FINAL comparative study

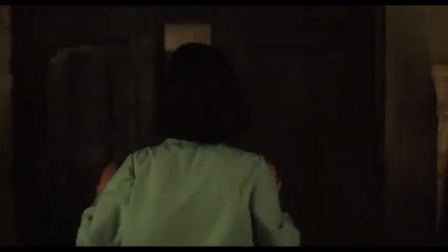4:09 Moments later, Ophelia opens the door where she sees her mother in pain with blood all over her dress.
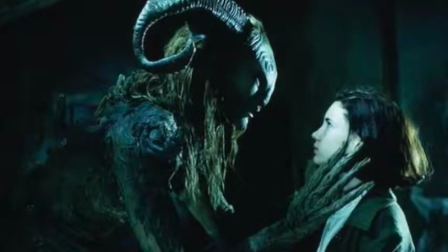4:15 Color theory plays a big part in Pan's Labyrinth. We would not be able to interpret the story, characters, or locations as well if it was in black and white.
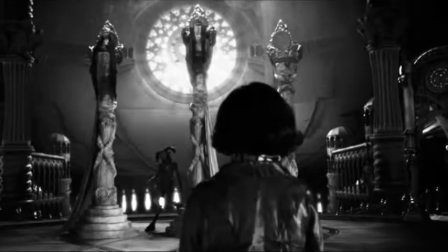4:23 These shots in black and white are not only boring, but we can't tell she's in the underworld or that her green dress helps indicate her being the princess of nature.
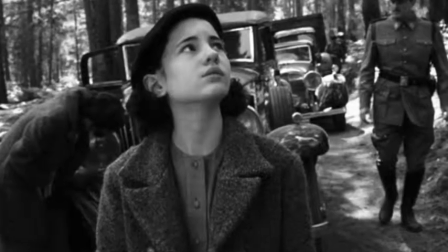4:31 That being said, colors plays a large role and has a deeper meaning than one might assume in film.
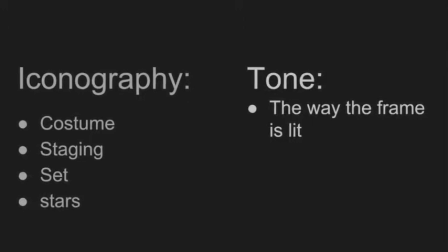4:36 There are formal elements to understanding genre theory. Iconography is one of them. It's the symbolic meaning we attach to images. Another one is tone. The way the frame lit can indicate the genre.
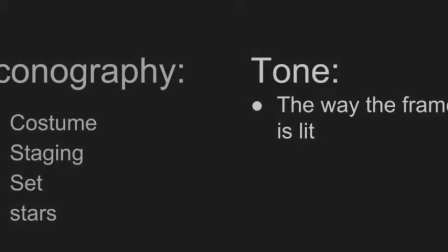4:49 Iconography includes costume, staging, set, and stars. Costume design in Pan's Labyrinth helps show that it is a fantasy film.
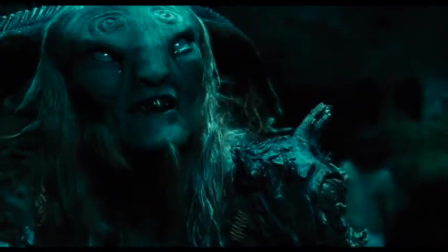4:57 The faun is shown as an unearthly creature who we know is a part of the underworld. It has rams and milky eyes, taking on the appearance similar to a goat. Also in the film, we meet Pale Man.
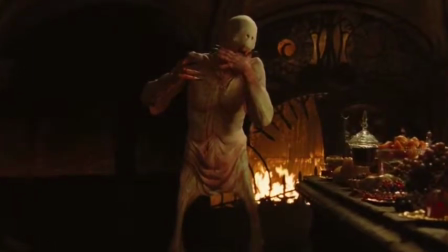5:09 Pale Man doesn't look human as well. It comes alive when Ophelia eats a grape from the feast that she wasn't supposed to touch.
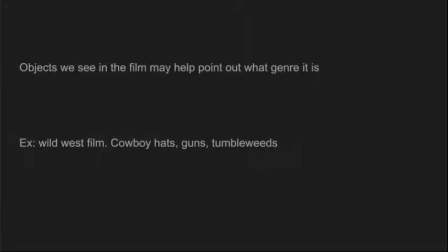5:16 There are things in the film to help us identify that it is a fantasy film, color being the most talked about so far. Also, what we may see in the film may help us.
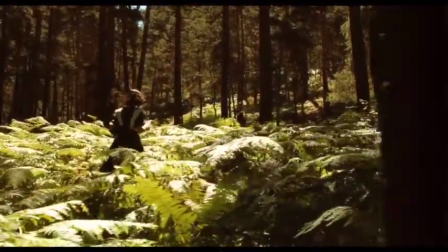5:28 The pollen is seen floating through the air and it adds to the fantasy aspect, looking magical.
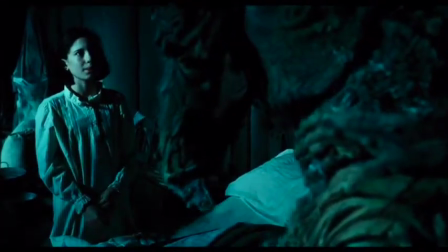5:34 Tone is another formal element to understanding genre. Here, the low-key lighting gives a darker tone to reality.
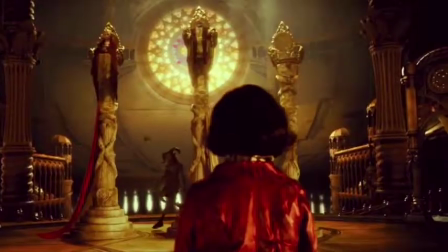5:41 It gives a sense of despair and entrapment. The high-key lighting gives a brighter emphasis on the fantasy part of the film.
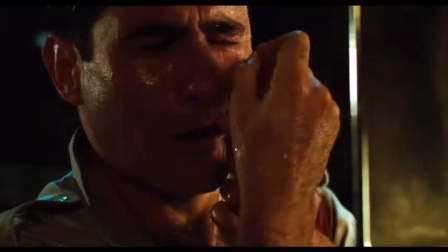5:47 It also gives a sense of escape and happiness. One might not think of a fantasy film to be rated R, and in fact,
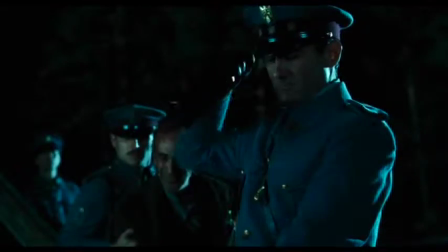5:54 Del Toro had issues having someone produce this film because it was hard envisioning this dark, violent fantasy.
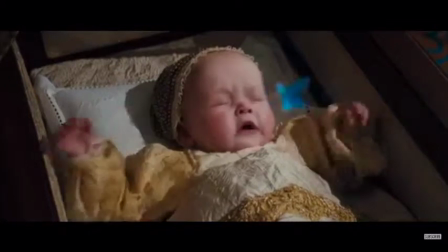6:00 My second film, Maleficent, is about a fairy who falls in love with a man from another kingdom. After years pass, he finally returns to her only to betray her and cut her wings, all so he can hold the title of being king.
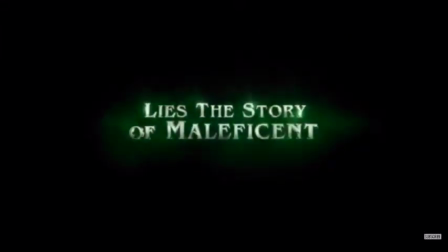6:12 Out of anger and revenge, Maleficent put a curse on his daughter, whom she turns out to care about and love later on.
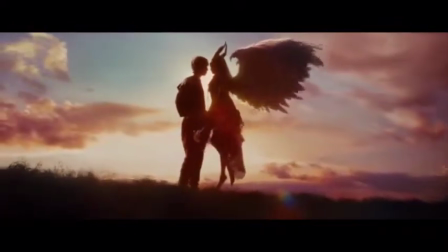6:19 In this shot, the sky is pink and purple,
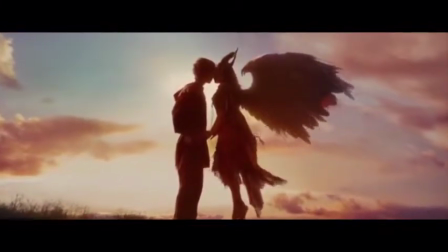6:21 showing Stefan and Maleficent's love for each other and establishing how Maleficent felt for Stefan early on in the film.
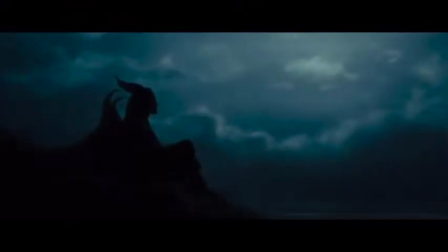6:28 The narrator says how Maleficent wandered alone and wondered where Stefan might be. In this shot, it is dark and blue, showing Maleficent feelings of how she's down or sad about Stefan not showing up.
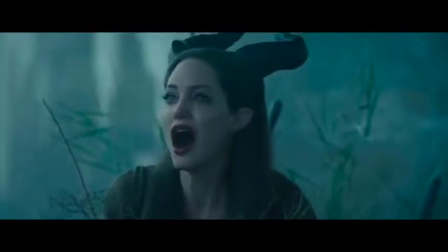6:42 Once again, the scene is blue, indicating the shock and hurt Maleficent is going through because Stefan took her wings.
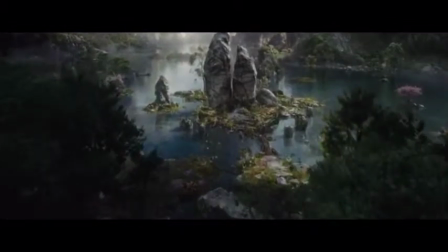6:48 As Maleficent walks through, all the bright colors becomes dark. The creatures are afraid of her and notice her wings are gone.
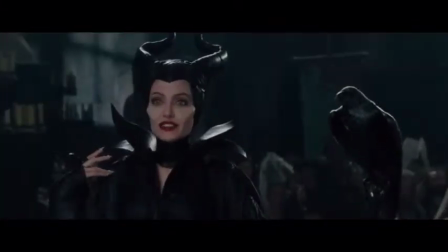6:57 Maleficent is now shown in all black, showing how she changed from a beloved fairy to an evil feared one.
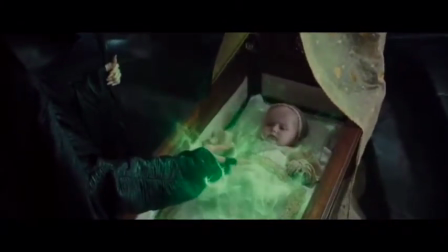7:02 Green is known as the color of poison. Maleficent is cursing the baby and a green dust is seen over the baby.
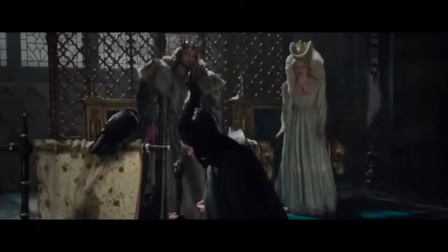7:09 Maleficent makes this color green not positive and happy, but it has a negative connotation.
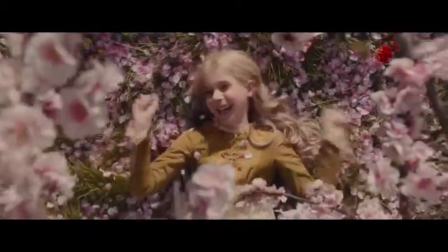7:14 We see the pretty pink flowers Aurora is laying in, and it changes to autumn color leaves,
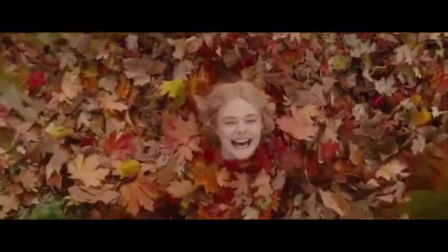7:20 indicating the season change as well as her change as she's becoming older.
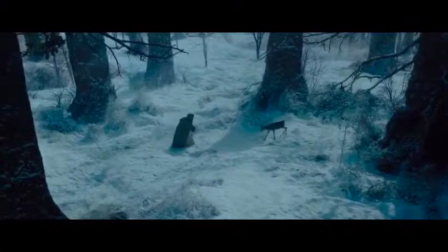7:24 Here, the white snow is seen, and snow usually indicates hardship or death.
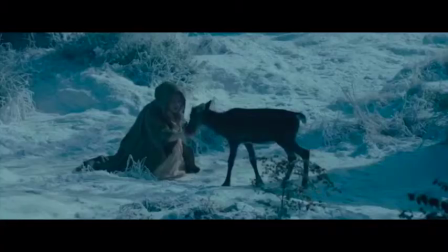7:29 It can foreshadow what's to come for Aurora, considering the audience already knows about the curse on her.
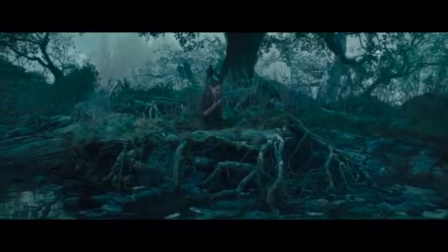7:35 The blues in this film is a fantasy-like color and also a cold,
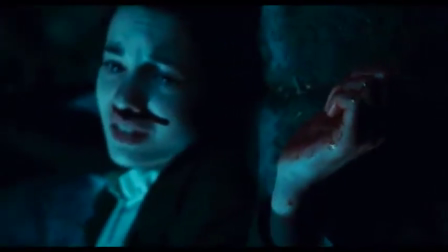7:40 depressing color like in Pan's Labyrinth when Ophelia was dying or the underworld in the beginning.
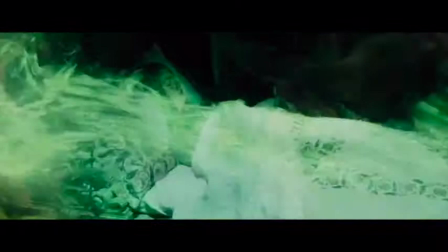7:45 The colors gold and green are seen and looks as if they're battling. Gold is considered a very uplifting and positive color and is already established.
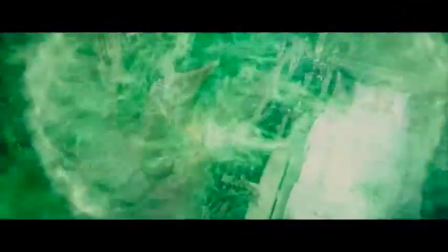7:54 This green represents poison. We then see green overpowering the gold and to know that the curse has not been reversed.
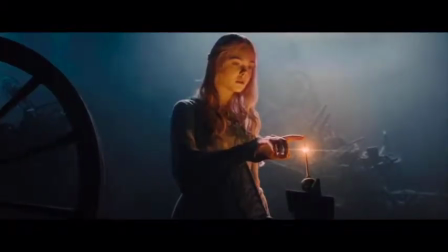8:01 A peach color is shown indicating the sunset.
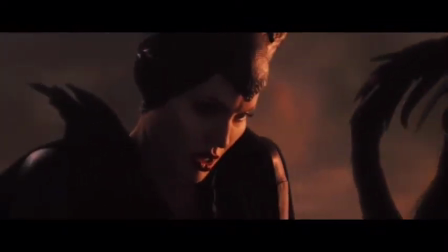8:06 Sunset usually represents the day being over, and in this case it represents Princess Aurora falling into the deep sleep.
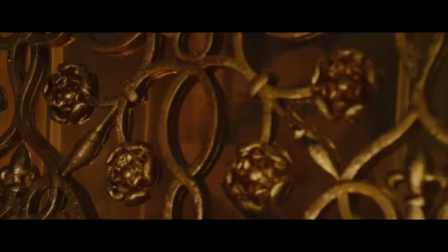8:14 Maleficent is seen behind a golden gate. Gold meaning prosperity.